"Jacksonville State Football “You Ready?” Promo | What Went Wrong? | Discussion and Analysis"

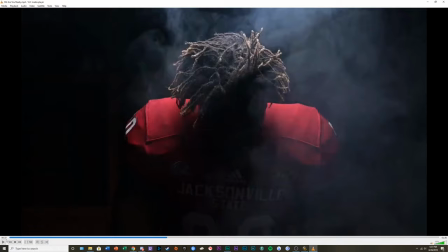(29:06)
Whoever decided to put this soundbite in, the Get Over Here,
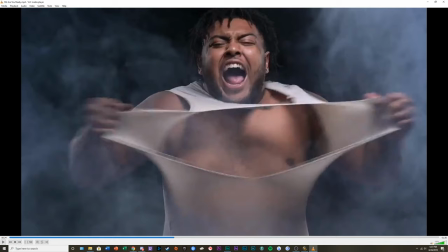(29:15)
is very much so stuck in 2012 or a long time ago that is not 2019. That is what we call a cringy moment.
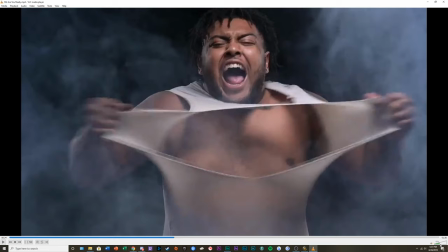(29:35)
That was just pure cringe to me. That was just, I just didn't really see that as a professional use of a soundbite. And then we get into this gentleman ripping off his shirt.
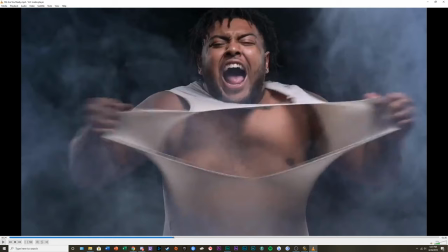(29:56)
I believe this fellow has been running along with the joke of the video and just like joking along with it. So props to him for making light of the situation. But
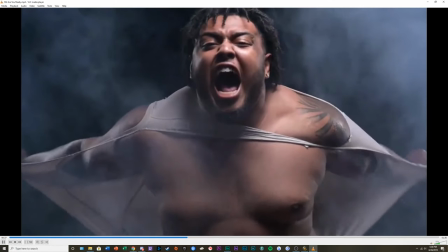(30:15)
the problem here is that I feel like the shot lasts way too long.
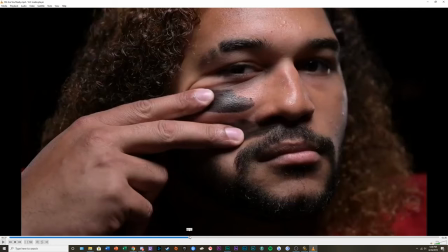(30:25)
Way too long.
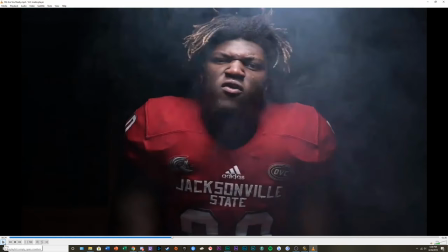(30:30)
Let's scroll back here a little bit. Let's count. So it starts at 35 seconds.
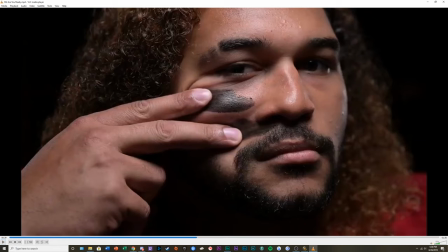(30:39)
That is a full 4 seconds. And 4 seconds doesn't really sound that long. But when you're doing quick cut edits like this, that is insanely long. That is an insanely long amount of time.
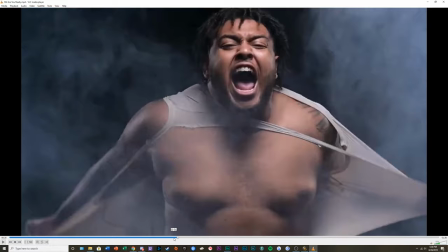(30:58)
The cut should have happened
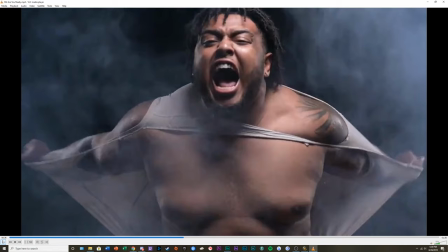(31:04)
there, maybe even shorter.
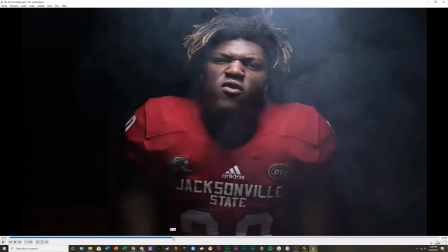(31:09)
When the shirt is ripped and he is
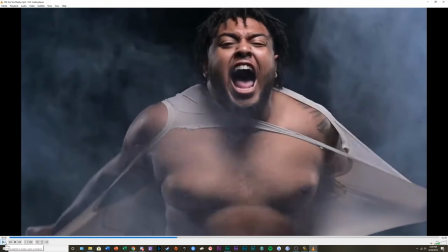(31:15)
fully extended, that's when you could have cut. That should be a 1.5 to 2 second long cut.
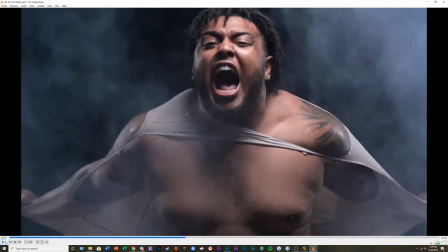(31:27)
But we stay on this when his arms are in full wing mode. We stay on this way too long. This is an incredibly long shot.
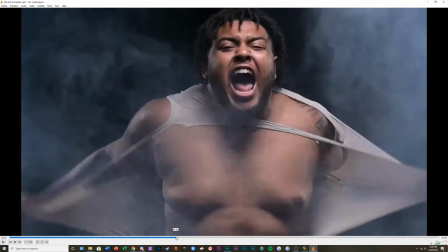(31:45)
And you can almost see the aggression in his face start to die off.
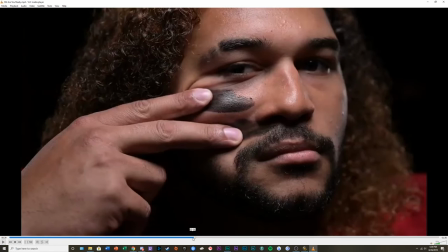(31:56)
You can almost see the forcefulness start to come in.
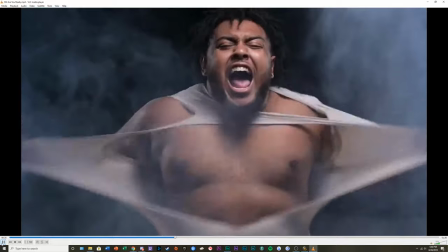(32:02)
From when we started with the shot, you can see the aggressiveness, it starts to yell, and then you can kind of see
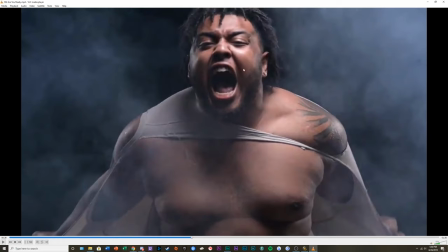(32:09)
you can tell he's forcing it by his eyes.
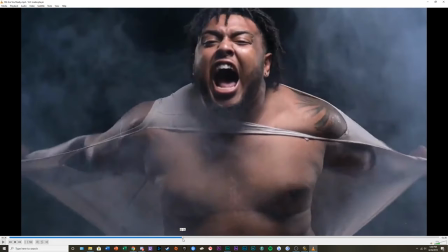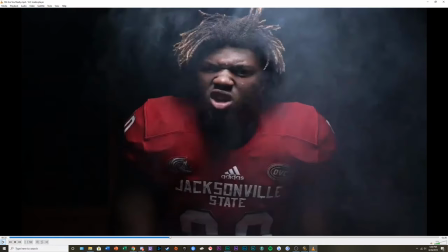(32:17)
So that should have been cut way earlier, probably about there.
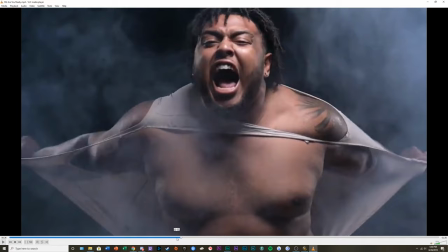(32:25)
On that beat, you hear the beat right there? Boom.
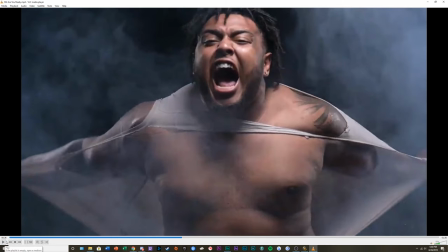(32:30)
Like that bass right there, that very faint thing of bass, that should have been cut right about there around the 35 to 36 second mark.
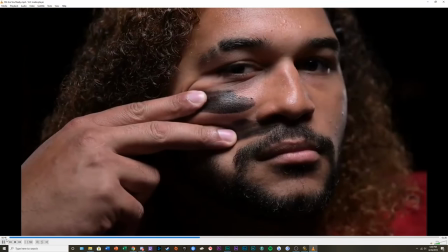(32:40)
Let's go to this next shot. It's a fine shot. Nothing wrong with it at all.
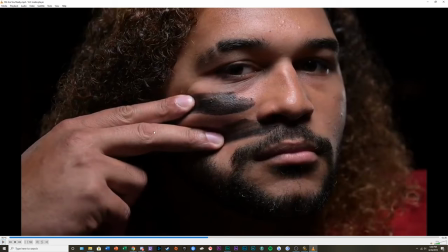(32:47)
I think it's lit very well. I think it's in focus really well. Average tough man sport shot. Well, you have the big buff football player rubbing the paint underneath his eyes.
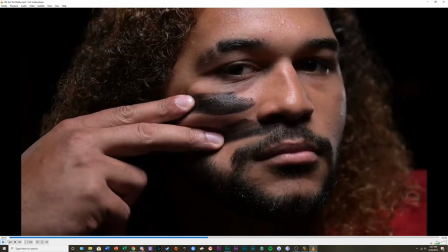(33:06)
The only issue is same thing as the last shot. I think it lingers a little bit too long.
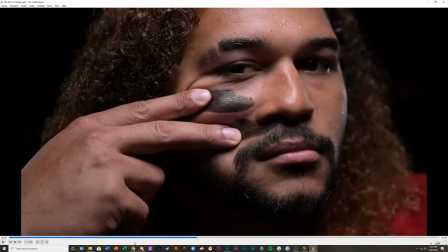(33:12)
That shot ended about 39 seconds. The last one did, so we'll go back.